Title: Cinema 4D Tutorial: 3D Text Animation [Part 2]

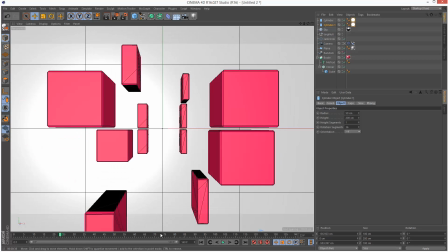[8:17]
You can try playing with a few other values,
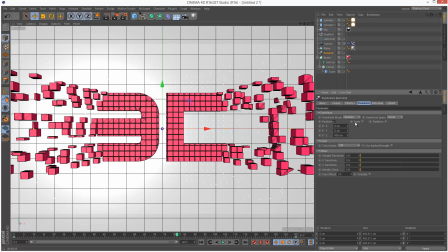[8:21]
like the random effector. you could try playing with scales so these don't kind of pop into the scene as quickly. You can give it a uniform scale of I think it should be minus one or one.
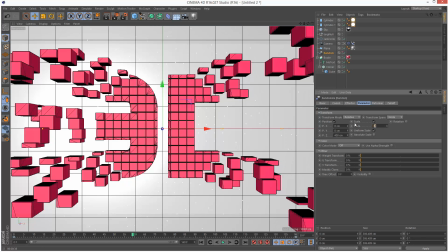[8:33]
This will definitely affect the way these objects kind of appear. It's best to have them maybe scale up.
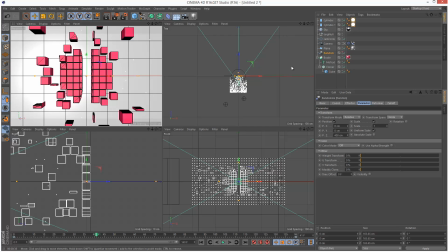[8:42]
And what you can do is you can add additional effectors as well. So if we just watch the scene from above.
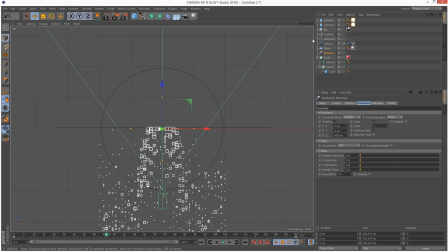[8:47]
It's a bit confusing, but we can see these cubes rushing into the scene. So we could add, on the cloner, we could add a plane effector, set the fall off to linear,
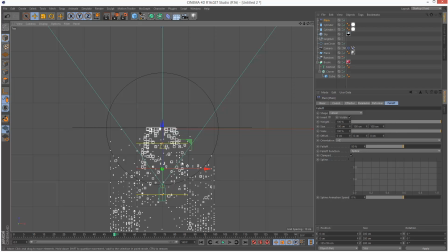[9:03]
and we could just push it back here somewhere, and we could use this effector to control the scale of these cubes. So I'm just going to go to parameter, turn off position, and use minus one for the scale, uniform scale,
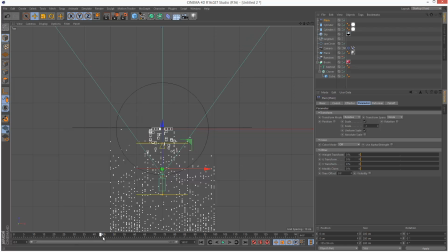[9:17]
and as you can see now they kind of they scale up as they move in as well.
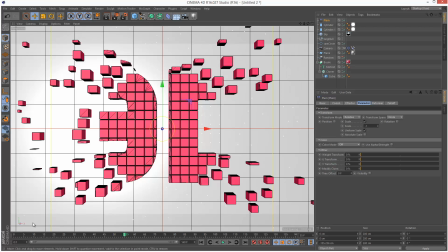[9:24]
So that just might help smooth out the animation, tricks like that.
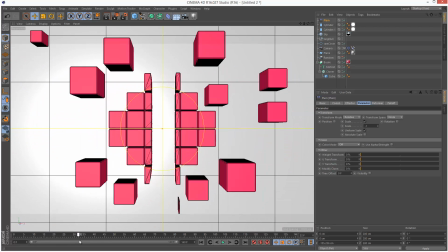[9:31]
They still look a bit poppy, but they're scaling up now. It just gives it that extra dimension.
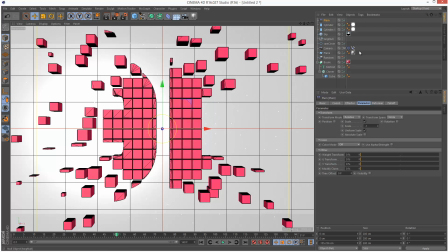[9:39]
And to make the animation smoother, either play with the animation curves. So if you have a keyframe somewhere, just right-click, go to animation, show F curve,
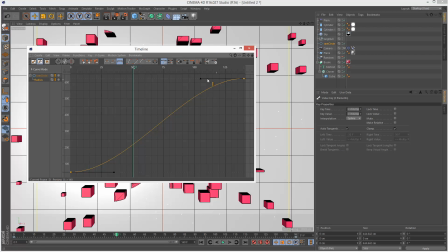[9:47]
and then you can make these curves linear or you can play with the tangent handles, smooth out the in and out easing.
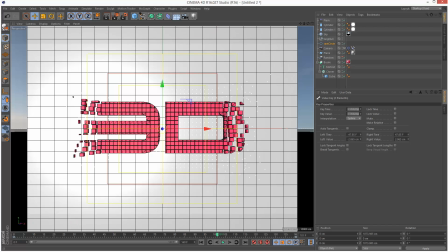[9:55]
So that's it for this tutorial. Please share this and thanks for watching.